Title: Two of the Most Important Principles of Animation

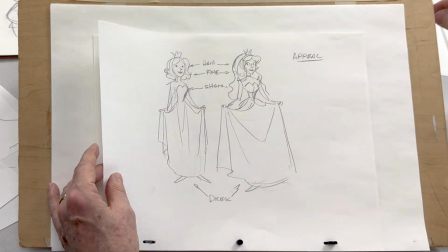16:35 And the same would go for if I were to do a cute character.
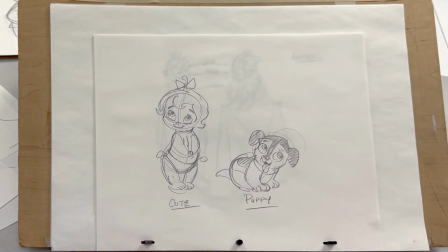16:41 You know, what are some of the characteristics that make for a cute character?
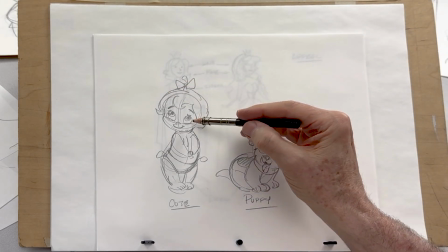16:45 Well, a large head, big eyes, a cute little teardrop shape,
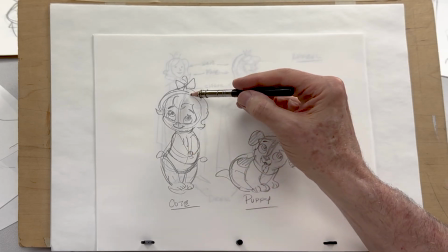16:55 very fleshy little legs and arms, and a cute little hairdo. I did a little puppy design here.
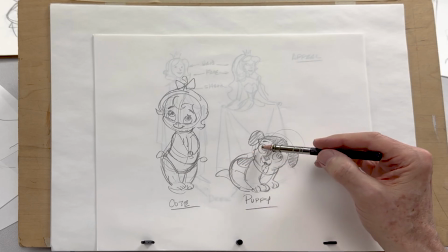17:01 It almost follows the same recipe where you have a large head,
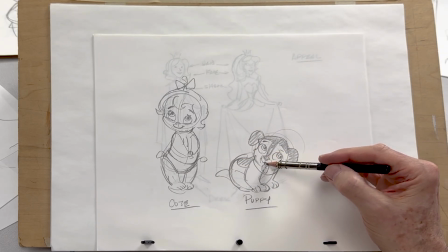17:05 large eyes, cute little nose and muzzle, and a little mouth, and nice big,
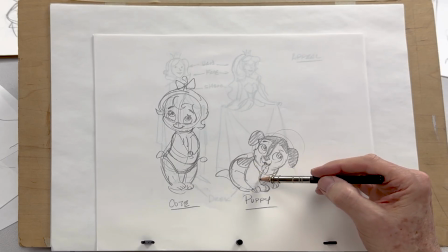17:11 good size, round paws and legs.
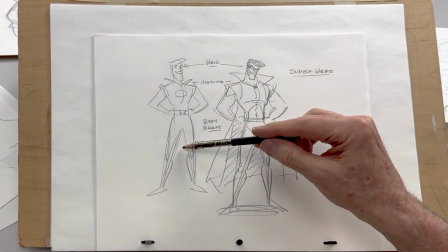17:17 Now, in doing a hero character, I have a generic male character here,
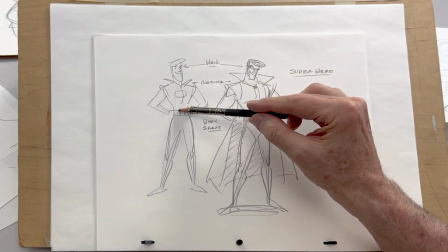17:23 hands on his hips, you know, with a superhero type costume, large collar,
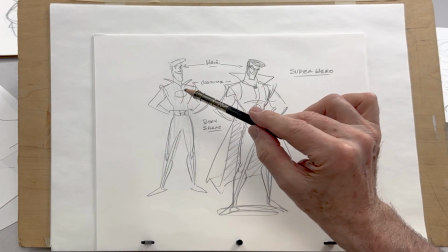17:31 generic hair. But I'd like to push this and make it more appealing. So I would add more muscle,
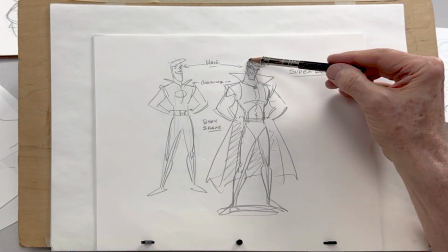17:38 maybe the collar, the height of the collar, maybe a mask, do something that's a little more accentuated with the hairdo, and give him a cape.
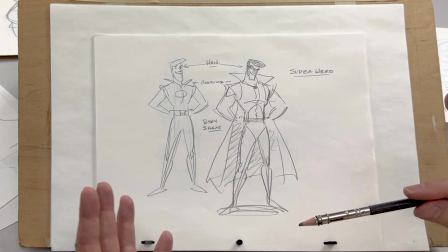17:47 So these are all things that you can adjust the body shape, the costume to make him look more
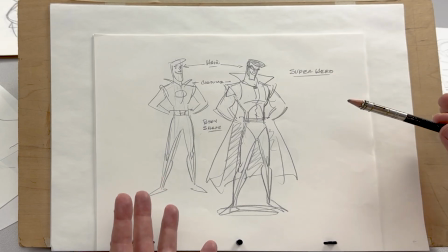17:55 superhero and to make him more attractive and appealing and unique as a superhero design.
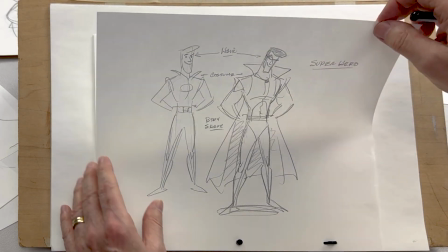18:01 Now, if I were to do, say, a old,
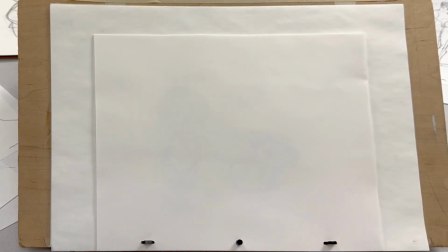18:09 ugly character, I think, you know, how is that appealing?
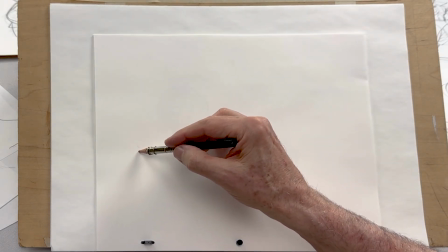18:13 Well, it's appealing by way of making it unique. Say I have a head shape, a long head shape,
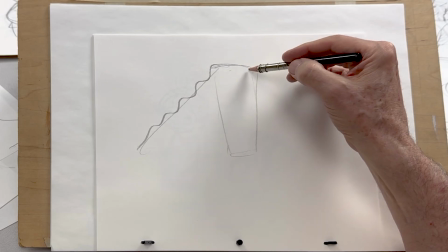18:23 and I have this crop of hair that comes off the back of his head, and his hair and
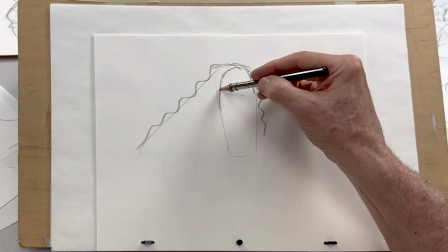18:32 hairline frames this head, and we'll have a high eye line like we talked about earlier,
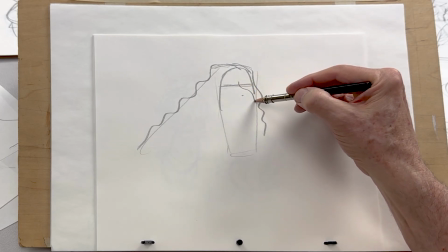18:39 and the nose will hang.
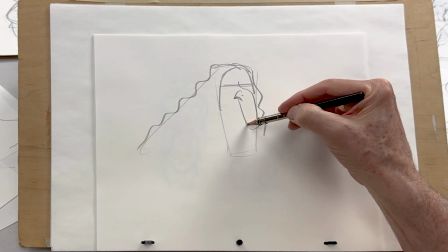18:42 Now, I'm really accentuating all of these design aspects to make him look really ugly.
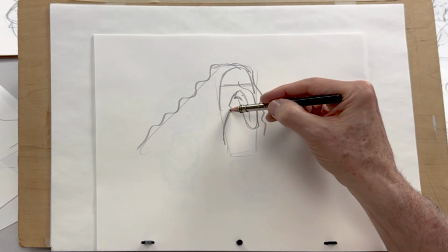18:50 But at the same time, he looks unique. I'll give him a wart right there at the wrinkle of his cheek.
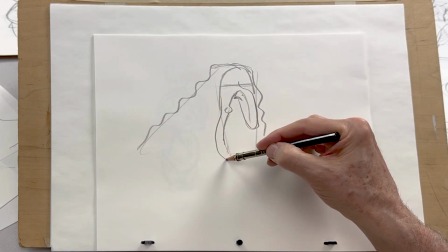18:59 Hang the cheeks a little bit.
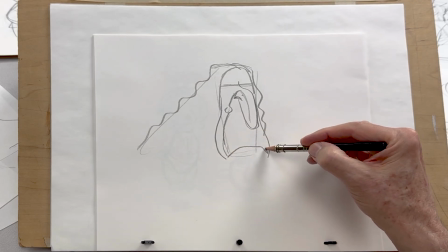19:03 And give him a low mouth way down here with some wrinkles.
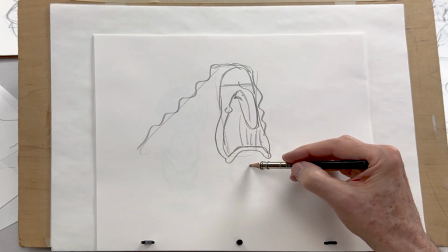19:09 And make the lip hang out. And we see a chin right there with some hair. He's got like a little
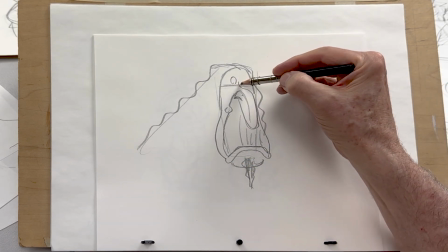19:22 Van Dyke beard right there. And I make the eyes close together with great big bushy eyebrows.
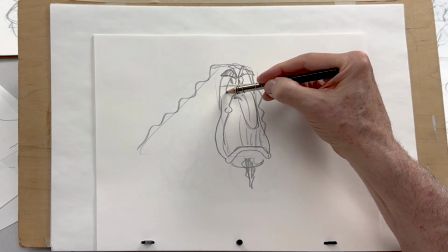19:35 And big bags.
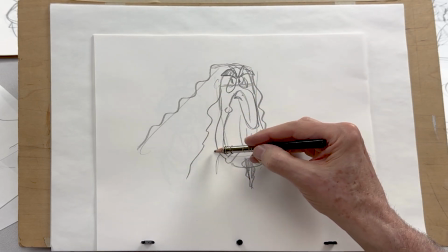19:39 So right off the bat, we're trying to create something that is unique.
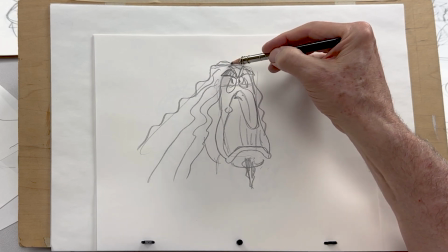19:47 And the appeal is that this is an exaggeration of an old person, an old character.
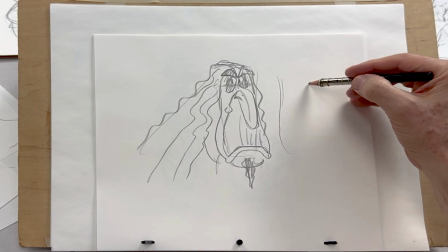20:00 Now we can push the head shape even more if we wanted to. We can exaggerate the head shape.
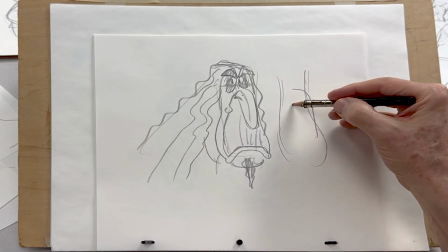20:06 We can exaggerate the nose even more and
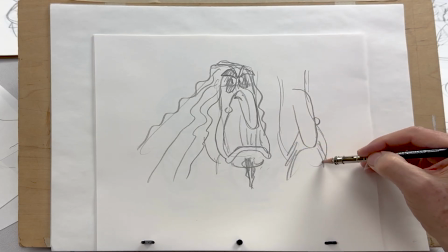20:11 create something, if we wanted to give him more age,
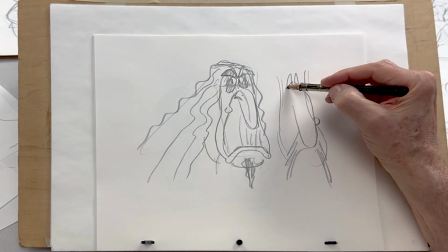20:19 we would make the eyebrows a little thicker.
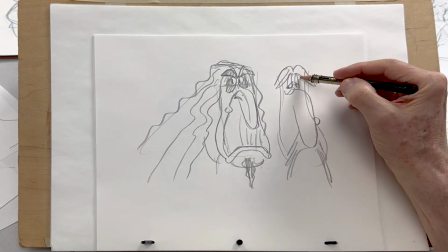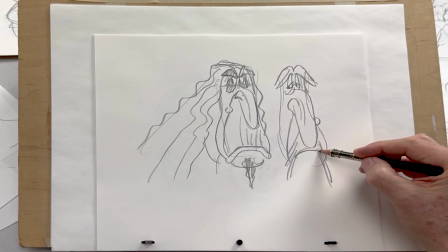20:30 More wrinkles. There's his lip.
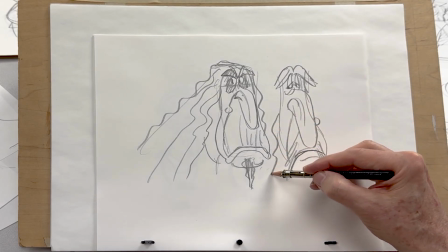20:36 And we could give him a beard.
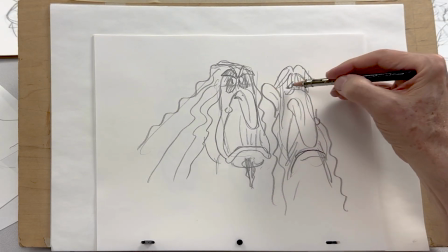20:42 Maybe show the ears a lot more.